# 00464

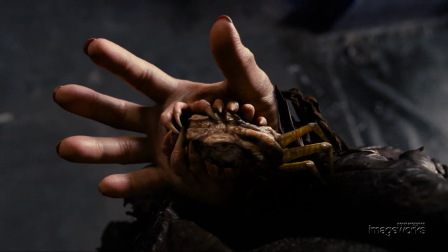(0:21)
For the creation of what we called the Weasel, the creature that lives in Boris the animal,
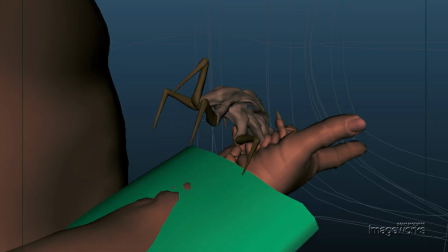(0:26)
ImageWorks artists drew from multiple sources for the starting points on what would become a fully digital creature.
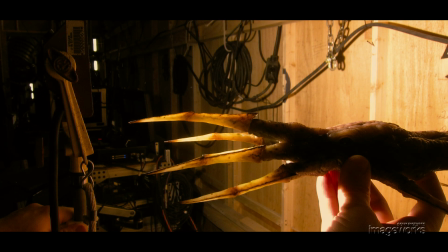(0:31)
Starting with Rick Baker's initial design and physical prop,
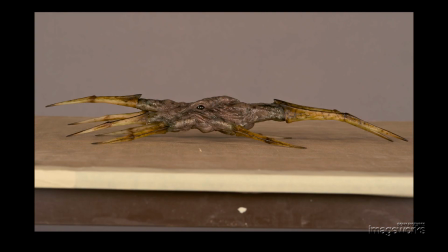(0:34)
we took multiple photographs on set and in various lighting scenarios in order to recreate all the details and nuances needed to integrate the Weasel into the live-action plate.
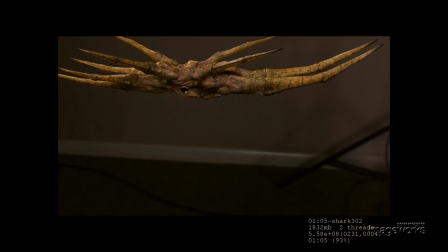(0:43)
ImageWorks artists then created a fully articulate model, painted detailed textures, and wrote subtle shaders to create specularity, translucency, and wetness.
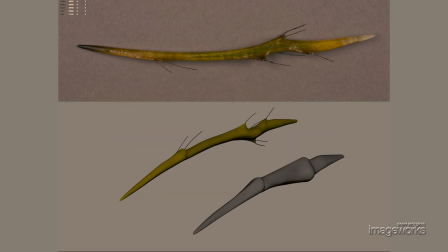(0:52)
The Weasel's defense mechanism was what we termed the quill, a bullet-like projectile that would be embedded into its victims.
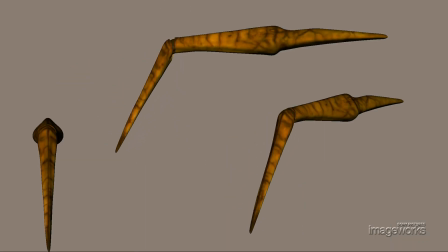(0:58)
This quill would be seen both from a distance and in extreme close-up, so details such as fibers, cracks, and wrinkles had to be created.
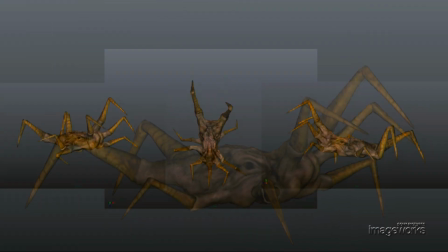(1:06)
Once the Weasel model was built, ImageWorks animators, led by animation director Spencer Cook,
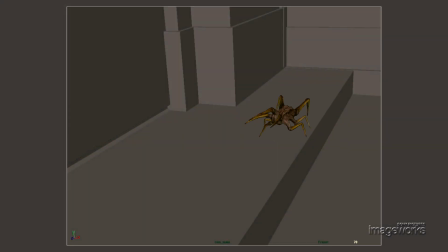(1:11)
took the Weasel and tested various kinds of movements and expressions and speed tests for the quill.
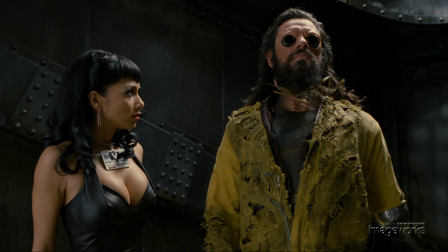(1:16)
As testing matured, we realized the Weasel developed a personality,
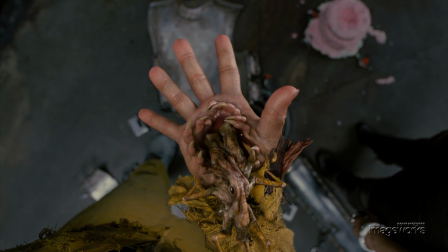(1:20)
and director Barry Sonnenfeld embraced the idea of infusing the Weasel with subtle emotion and connection to Boris. Subtle eye movements, breathing, and anticipation give the Weasel a detailed sense of being real.
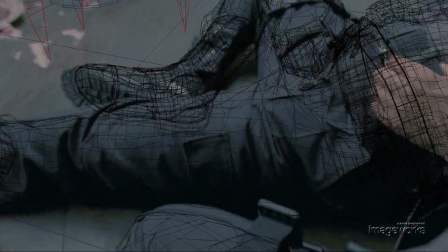(1:31)
Integrating the Weasel into the live-action plates required detailed match moves, addition of digital metal ankle cuffs,
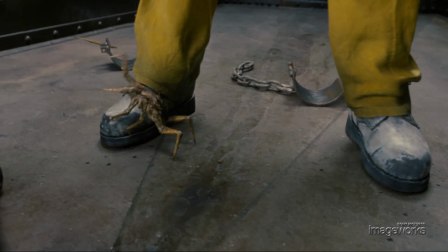(1:36)
cloth interaction, and matching of on-set prop pieces seen in other shots.
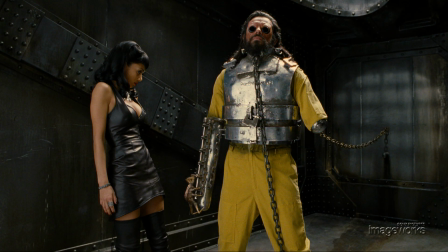(1:41)
ImageWorks artists added the arm restraint, metal filing effects, and interactive reflection from metal to Weasel and Weasel to metal using HDR lighting techniques.
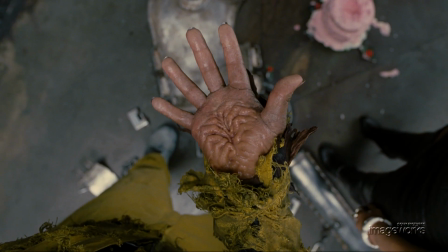(1:49)
The Weasel lives inside Boris's hand, and to make this work,
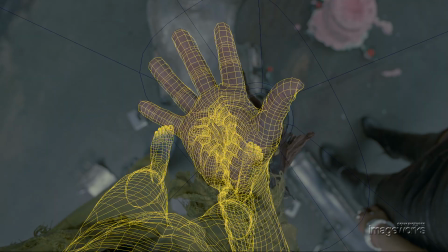(1:53)
we started with a 3D scan of Rick Baker-designed prosthetic hand and used that as a basis to completely recreate and animate the hand digitally.
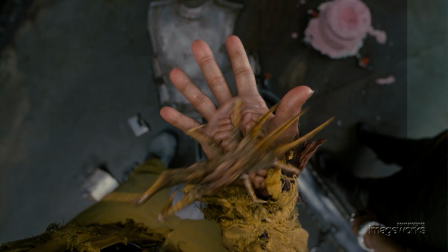(2:01)
We created subtle skin shading and sheen, and then animators added claw details and even a subtle glance from the Weasel to Boris.
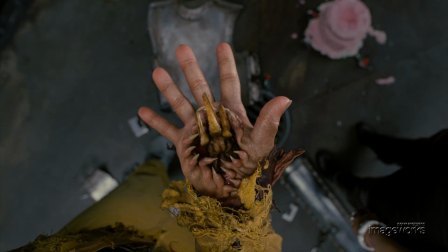(2:08)
We wanted to walk a fine line between cuddly and creepy, so paying attention to many small details like eye glints,
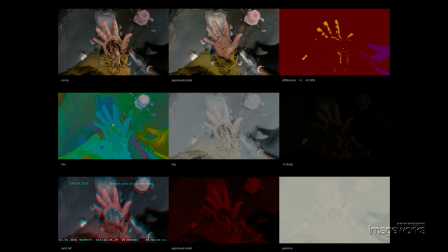(2:14)
breathing, and wetness added to the realism and feeling of uneasiness.
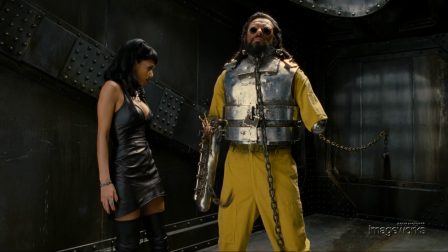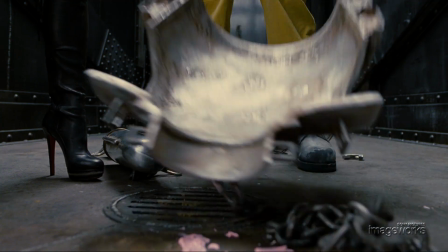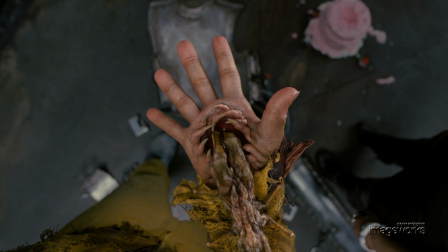You're complete.